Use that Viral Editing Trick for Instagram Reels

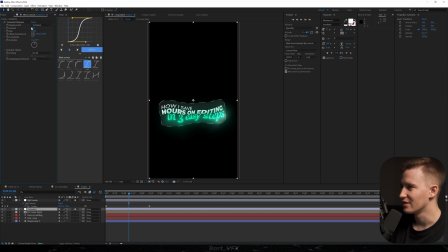[4:05]
I'm gonna add the effect called Turbulent Displays, and we don't really want that look, so we're gonna change it to like 12 and then the size to 12 as well. I'm gonna open up Evolution Options, Alt click Random Seed, type in Time, asterisk, let's say 6.
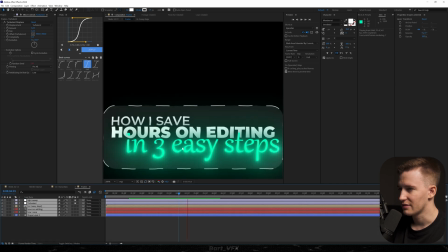[4:19]
Okay, looks pretty good. So basically this is gonna give us that jittery look. It's just gonna make that frame pop.
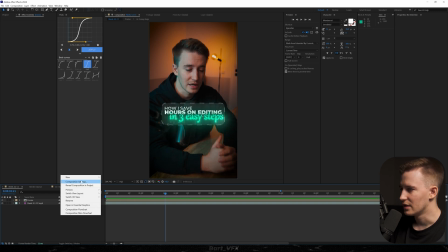[4:24]
I'm gonna go back, and here what we really need to do is create a new adjustment layer, then adding Transform,
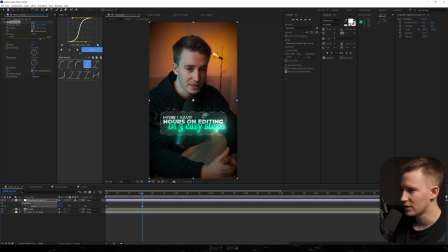[4:30]
keyframing Scale, hitting U, moving forward, and getting closer to the character or to the frame. Now I'm gonna easy ease, go to the graph editor, and we're just gonna create a mid graph by squeezing in the peak. That's way too sharp, so we're just gonna soften it out.
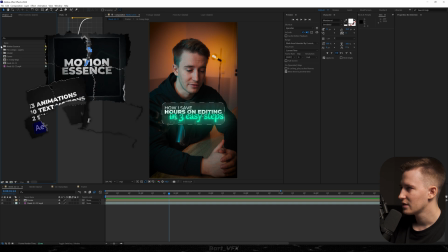[4:47]
Pretty cool. But instead of that, I'm just gonna grab something from my pack. I'm gonna head over to the shake, full HD, vertical shake.
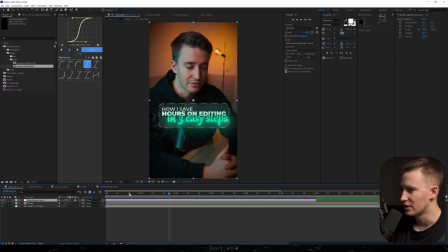[4:54]
I'm gonna copy this, and paste it here. And that way we're gonna have that weekly screen. It's pretty cool. And then in order to make it pop even more, we need to actually add two effects to our main video over here. So I'm gonna add the exposure and also the Gaussian blur. I've already showed you that technique before.
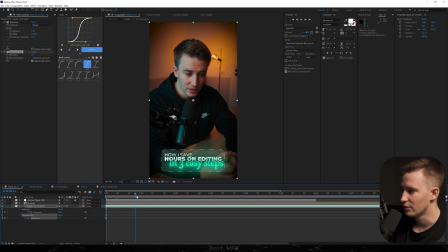[5:10]
So here we're gonna hit the stopwatch here as well, hit U, move forward. And then we're gonna decrease the amount to -2.
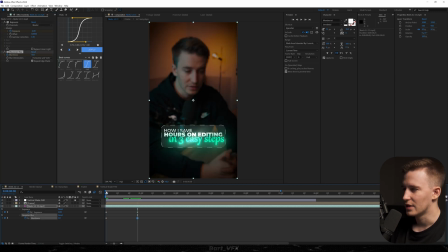[5:17]
And we're gonna change the blurriness to like 50. And that way, as you can notice, the text is standing out way more.
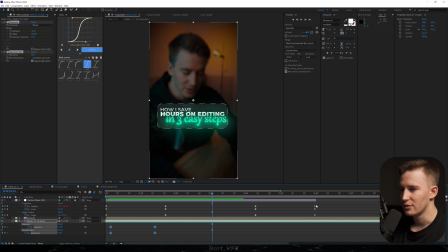[5:22]
I'm just gonna adjust the timing, easy the keyframes. And then once the viewer had enough time to read that through, we're just gonna zoom out. And also, since we're zooming out, I kind of want to fade it out. So we're just gonna create opacity keyframes.
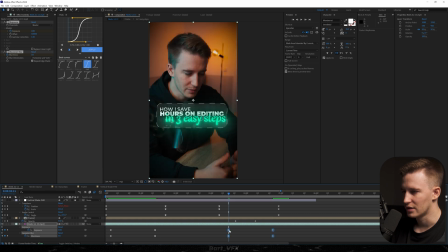[5:33]
And then we need to select these, copy and paste here. Then we're gonna right click, keyframe assistant, time reverse keyframes. Okay, I'll probably squeeze it in. We could also easy the keyframes over here and do it like that.
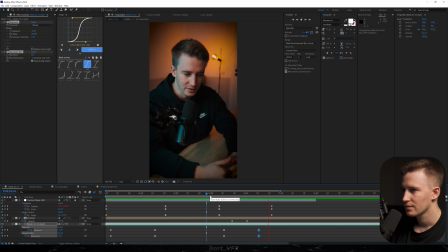[5:47]
Little adjustment. So that's what we have, but the thing I can live without is motion blur.
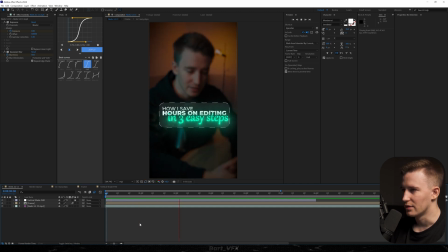[5:54]
So let's just turn it on here. And that's way smoother now. And this is basically giving an insight to the viewer what he can expect from the video. It's a great way to captivate the viewer because once he reads that, then he wants to know what are the next steps. So it can be anything that kind of leaves an open question. All right, so that'll be it for this video. Hopefully you enjoyed this one and I'll see you tomorrow. Cheers, guys.